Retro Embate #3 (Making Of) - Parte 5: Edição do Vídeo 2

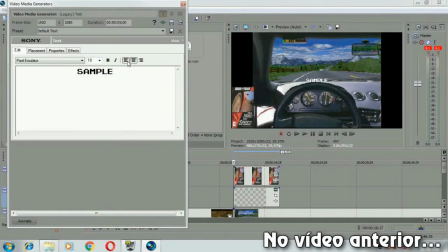[0:23]
para diminuir ou não, eu boto o texto à esquerda e aqui a gente coloca o nome do jogo.
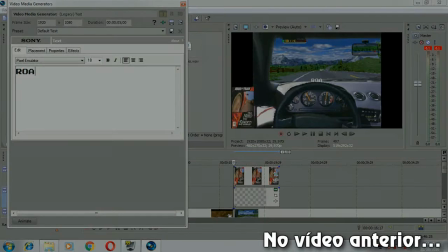[0:30]
Road.
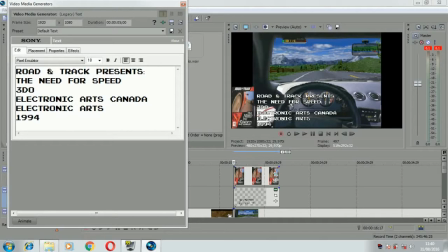[0:34]
Pessoal, teve um pequeno probleminha aqui, né? Na hora que eu fui digitar o texto, acabou sumindo aí o vídeo, porque eu sou tão inteligente, eu sou uma pessoa tão atenta,
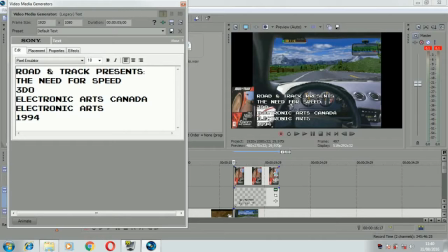[0:48]
eu tenho um déficit de atenção tão incrível, que eu coloquei a hotkey aqui, né, que é tipo o botão que inicia a gravação no Fraps, que é o programa de captura de imagem e de áudio aqui que eu tô usando pra fazer o making of. Eu coloquei a tecla Space pra ser tipo o botão de iniciar e parar a gravação. Então a cada vez que eu
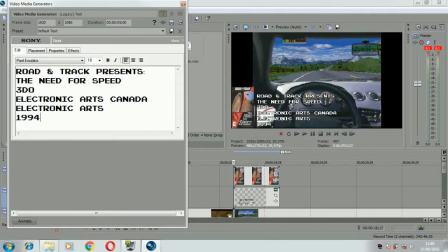[1:07]
apertava espaço aqui, dava um problema aqui e o vídeo parava, iniciava, parava e reiniciava. Então, né, eu acabei não mostrando pra vocês aqui a coisa do texto. Bem, aqui eu já digitei, né, o nome do jogo,
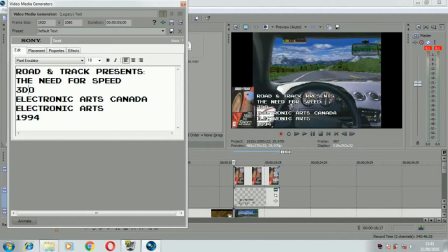[1:26]
a plataforma que foi lançado, no caso 3DO, quem produziu, no caso Electronic Arts Canadá, a publicadora, no caso Electronic Arts, e o ano de lançamento do jogo, que é 1994. Aí aqui eu vim aqui em Effects e coloquei essas sombras, porque sem essas sombras,
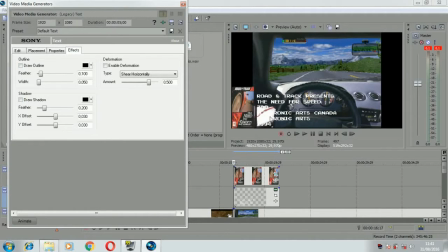[1:41]
ó, a letra fica meio embaralhada ali com o fundo, né, com a imagem. Então a gente vem aqui, bota contorno e bota sombra, que é pra assim a imagem ficar bem destacada do resto.
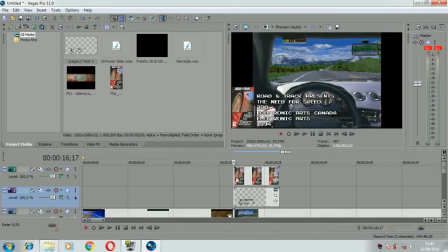[1:52]
Mais uma vez eu peço desculpas aí pelo problema, tudo isso causado pela minha inteligência aqui, né. Então beleza, espero que a gente não precise digitar mais texto até o fim aqui do vídeo, porque se precisar, provavelmente vai ocorrer esse problema de novo.
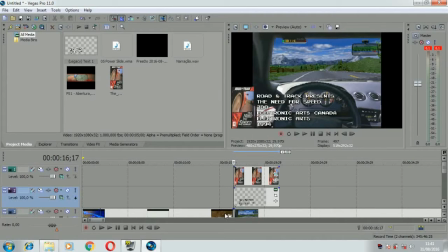[2:09]
Bom, eu não vou deixar a imagem assim pulando de repente, né, na tela.
Games. Road and Track Presence.
Tipo isso, né? Eu vou colocar aqui colocar aquele fade, né, só pra tipo não ficar aquela coisa da imagem entrando de uma vez no vídeo.
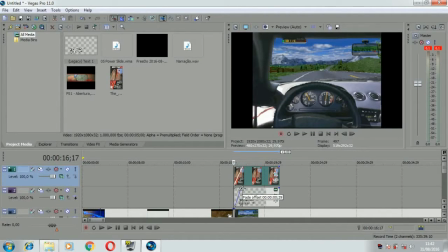[2:27]
Bota aqui o fade reto, a mesma coisa aqui embaixo, fade de 1 segundo. Ele vai entrar reto também. Tranquilo. E aqui, ok.
Road and Track Presence, The Need for Speed, foi um marco.
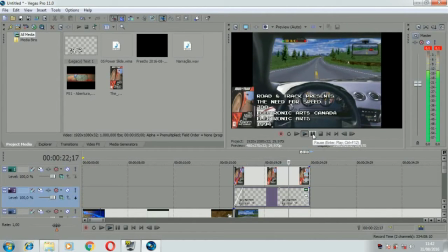[2:43] O jogo trazia a mais realista experiência de pilotagem já vista.
Tá com quantos segundos aqui? Deixa eu ver. 16 e 17. Opa, não. 16 e 17. 24 e 27.
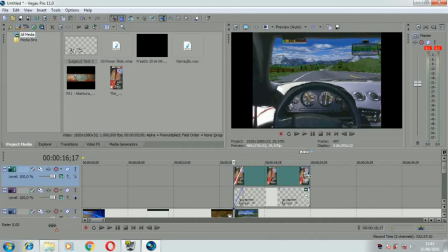[3:00]
Eu vou deixar exatamente 8 segundos de imagem, né? Então eu vou deixar aqui 24 e 17 também.
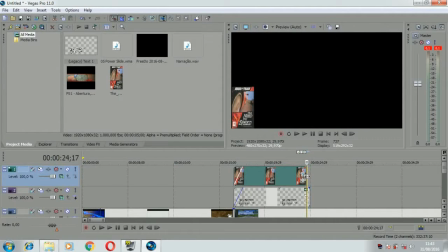[3:07]
A gente reduz aqui.
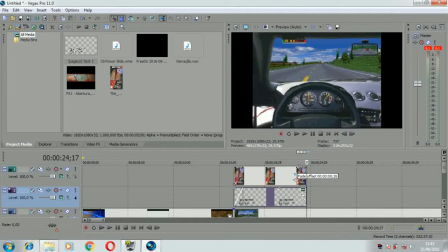[3:10]
E aí eu coloco mais um fade out aqui de 1 segundo também no fim da imagem.
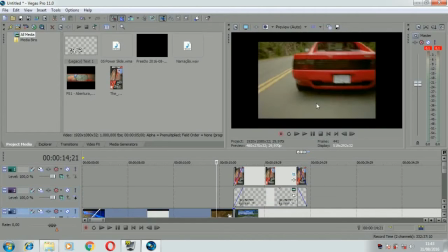[3:21]
Então vai ficar mais ou menos assim.
A história dos videogames.
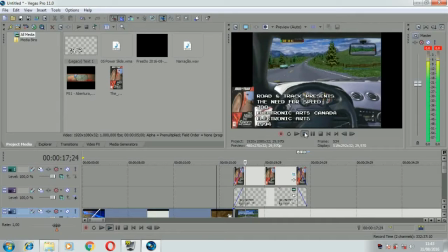[3:26] Road and Track Presence, The Need for Speed, foi um marco. O jogo trazia a mais realista experiência de pilotagem já vista até então em um jogo de corrida.
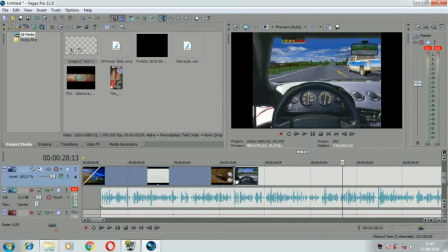[3:35] E nada disso seria possível se não...
Dá pra baixar, acho que só mais um pouquinho aqui a música, eu tô achando ela meio alta.
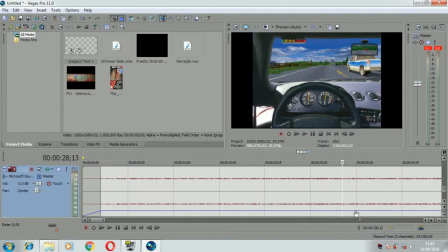[3:42]
Eu vou dar até um zoom aqui na música e vou baixar aqui, 20.1 deve tá legal.
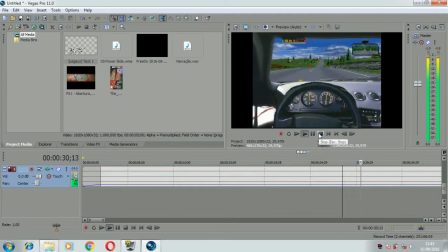[3:50] Se não fosse pela parceria que a Electronic Arts fechou com a Road and Track.
Opa, aqui na hora que eu cito a Road and Track, que é a revista, aí eu vou colocar a imagem da revista na tela.
Se não fosse pela parceria que a Electronic Arts fechou com a Road and Track, né?
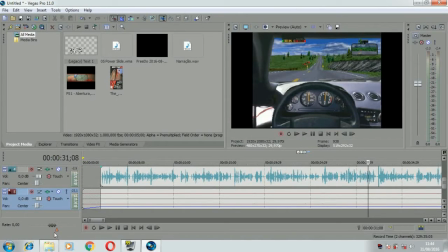[4:12] Road and Track.
Pois é, aqui a gente dá um pause bem aqui e agora eu vou pegar a imagem da revista,
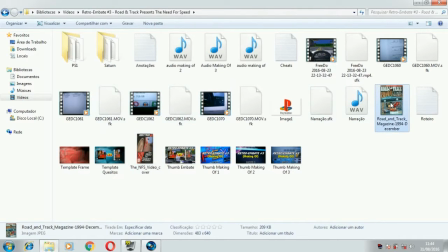[4:18]
né, da Road and Track, que é a edição de dezembro de 94, que é a edição
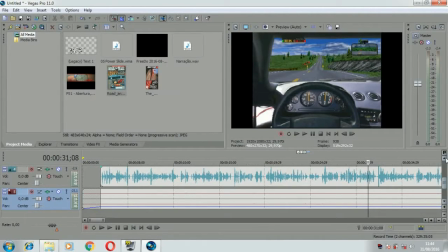[4:24]
mais próxima que eu consegui achar da época do lançamento do jogo na internet, assim, a capa, né, pra poder ilustrar.
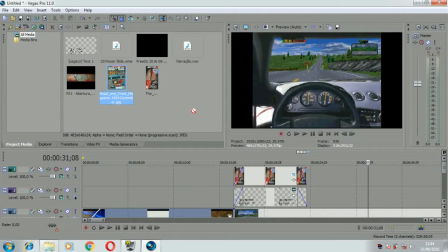[4:31]
Beleza.